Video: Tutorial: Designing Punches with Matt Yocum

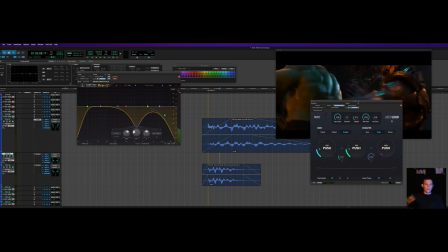(36:28)
yeah and then with this transient under here that's feeling nice okay so this is sort of the idea I was going for before where I've got the big transient
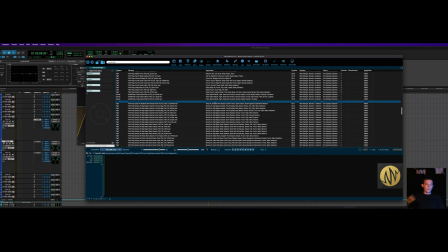(36:42)
here and then I'm scooping up into the sustain sound here now
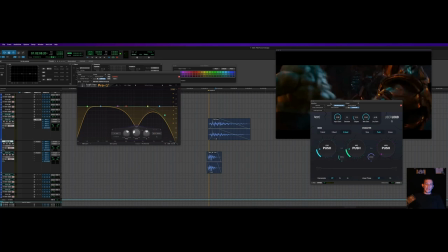(36:47)
let's go for a little bit more of a traditional sound so
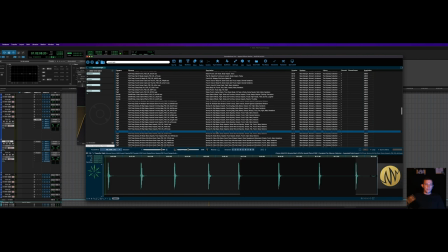(36:52)
we can get that skin on skin contact okay
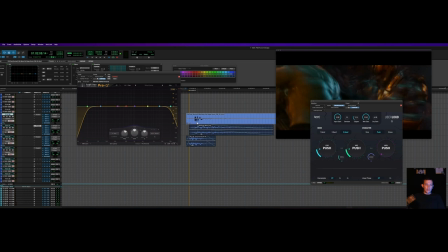(37:10)
so this is a bit of a noisy recording but it's okay because I really like the quality and we can easily just because this is going to be a very transient sound we can just duck in and out and you won't notice so again I put my transient right here on the line
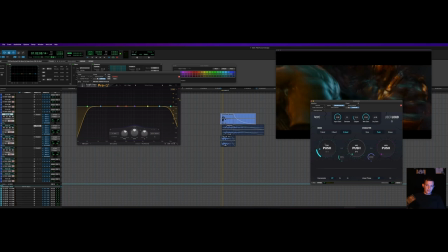(37:29)
create my fades this has some of that high end so the reason I'm running all of this through limiting is that again limiting is going to help uh create that sustain for me a
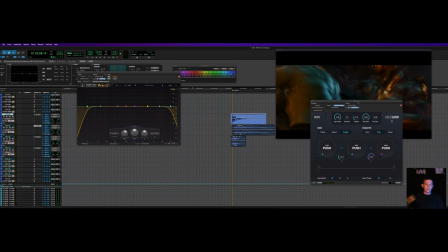(37:47)
little bit it's also just going to help everything be a bit louder and punch through the mix a little more the one thing that you do have to be careful of is that if you run limiting on everything limiting by design is intended to get things closer to
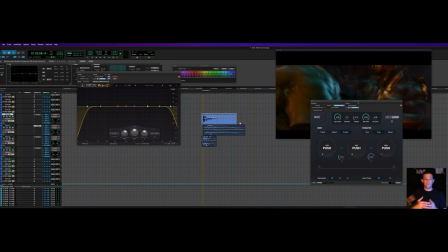(38:00)
zero digital zero right to make them louder so what that means is you are taking away headroom so if i layer five things that have all been limited to zero well the sum of the five of those is going to be greater than zero and you're going to start getting into digital compression
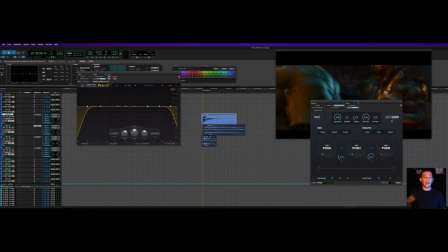(38:17)
on your outputs or your other limiters that you've got sitting on your master outs and so it can create sort of a squashed sound that actually ends up sounding less full in the end and that's sort of an important thing to understand as well as your dynamics and your gain staging here so you
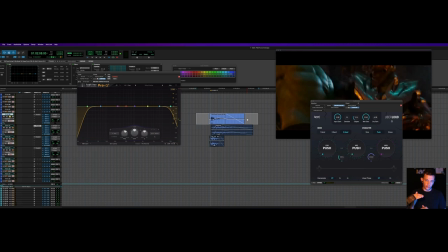(38:36)
know i can limit this sound this high frequency sound and then actually bring it down so that that digital zero now is something closer to like maybe minus five or minus six but I'm still getting the sustain of uh that high end so I can feel it in the punch in the in the mix
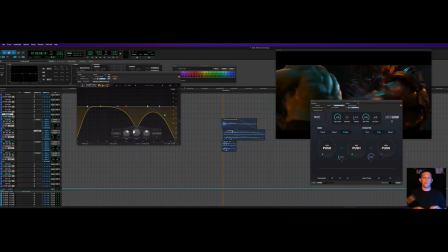(38:54)
okay uh so obviously here I'm choosing sounds that are bigger fatter have more weight that sound you know this you would
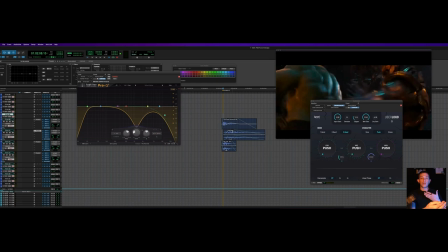(39:06)
never believe that this was a realistic punch because of the amount of low-end information that's here and because of how long the sustain is a normal human punch tends to sound like the transient of that tends to sound like one or two maybe three frames long this as you can see is
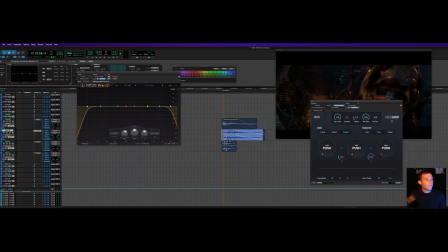(39:24)
sustaining all the way out i mean this is like this is 20 let's see 26 frames here so in uh if the if we were working at 24 this would be something like more like 12 frames uh
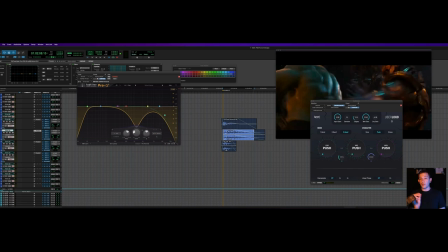(39:41)
and that is like half a second long as opposed to like one frame which is just a few milliseconds 42 milliseconds when you're running at 24 fps
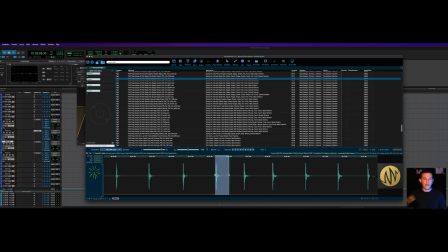(39:50)
so much longer sustain a lot more low end
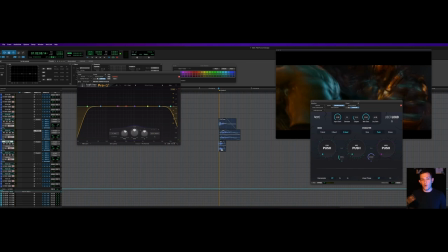(39:55)
a lot more power uh is sort of invoked through that and if i were working in 5.1 and i had thanos punch thor in the back you better believe i would be throwing it to the lfe as well you won't be able to hear it in this stereo mix here but if i throw it on you know
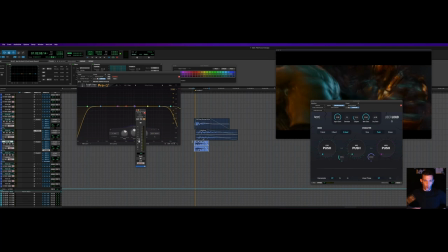(40:13)
that starts to engage my subwoofer and suddenly there's a whole extra octave of low information coming at me that's bolstered and it's just going to feel like
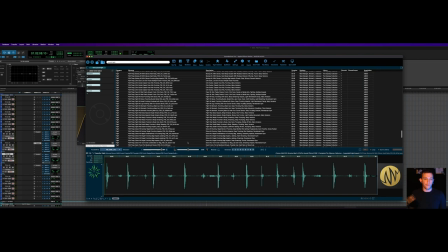(40:22)
a huge punch in in a theater that weight of that subwoofer kicking in is really going to be impactful um i also just wanted to for fun look
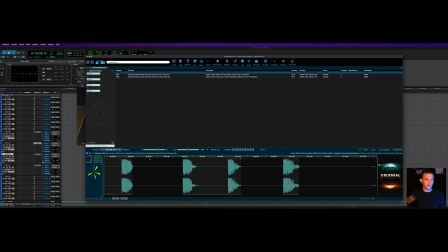(40:32)
at the colossal library and put punch to see okay so i know uh here that that uh joseph fraile and randy torres created some massive huge sounds they're using compression and distortion to their advantage to create these cinematic hits
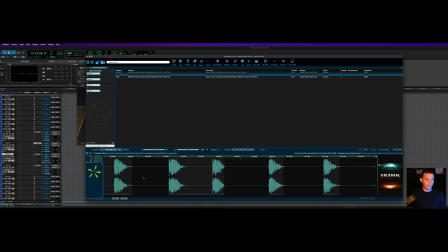(40:50)
and you can just hear how huge they sound and again that gives the impression of weight and power For our superhero punch.
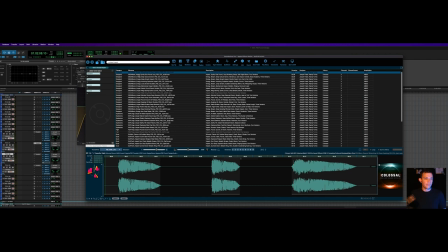(41:04)
That's got like a metallic element. I'm just going to do colossal impact. Dude, those are huge. Let's do monster stomp.
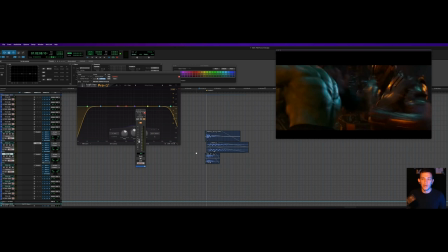(41:23)
You know, that's a really great metallic element in there. You know, like I could see a scenario where like if Thor's hammer were being used here. or even the,
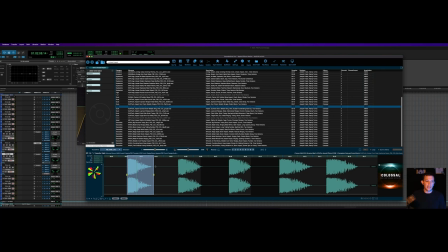(41:32)
you could argue that the metal of the gauntlet here, as Thanos strikes the Hulk,
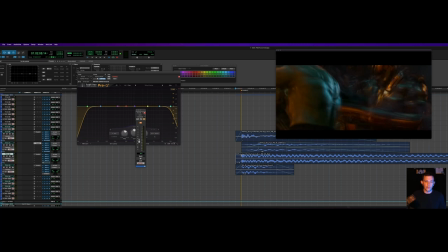(41:40)
you might want to hear some of the armor. That's one thing that, you know, we didn't cover here, was sort of like, you know, if you've got like an armored character, you would want to add in the metal element as well, in the high end.
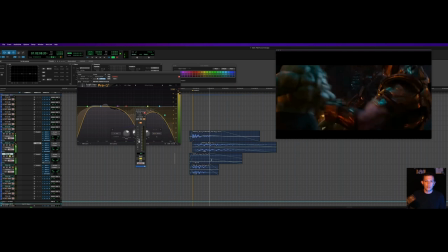(41:54)
So I'm going to listen to this. That's huge. I'm going to turn it down. So that sustain is pretty long. And if I open up the EQ. I'm only sort of interested in this metallic element here.
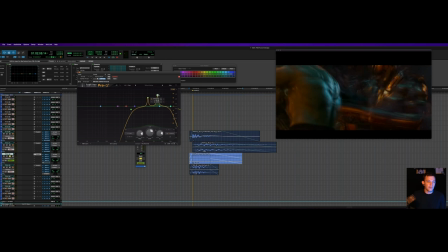(42:16)
So I'm actually just going to emphasize a few of these frequencies. And it sounds thin and wimpy when I do the high pass filter like this, right?
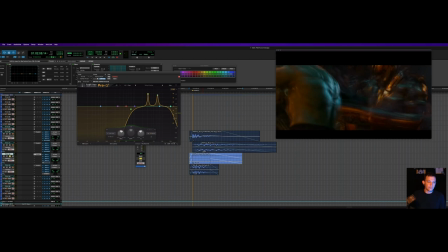(42:31)
But if we remember the entire point here, if I'm doing good organization, I'll layer this low to high, is that I've already got the mid and low information covered here.
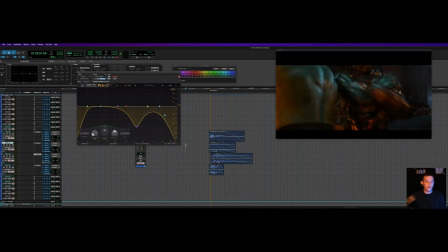(42:45)
I'm just interested in the high. So even though it sounds bad in a vacuum, as soon as I turn on all the other elements, now it sounds fine. I'm not missing that power.
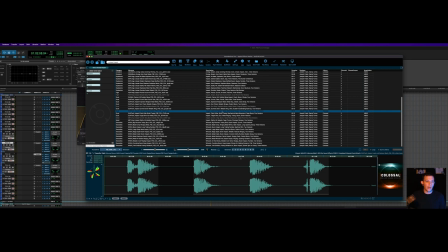(42:56)
So that's kind of fun. you know it's kind of a fun uh just metal impromptu thing here uh for thanos's glove that's kind of a fun one too yeah
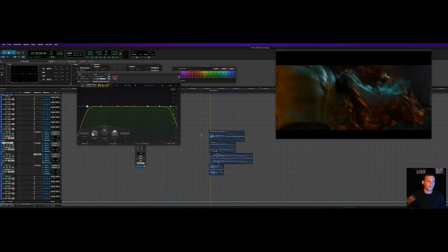(43:14)
so these sounds obviously are meant to be more cinematic and less for combat but still just fun to check out some other sort of bigger synthesized distorted elements uh distortion again is is your friend here for creating sounds that sound bigger um decapitator from sound toys is another really great distortion that i
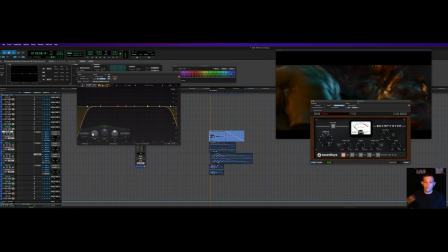(43:34)
enjoy you can run it in through drive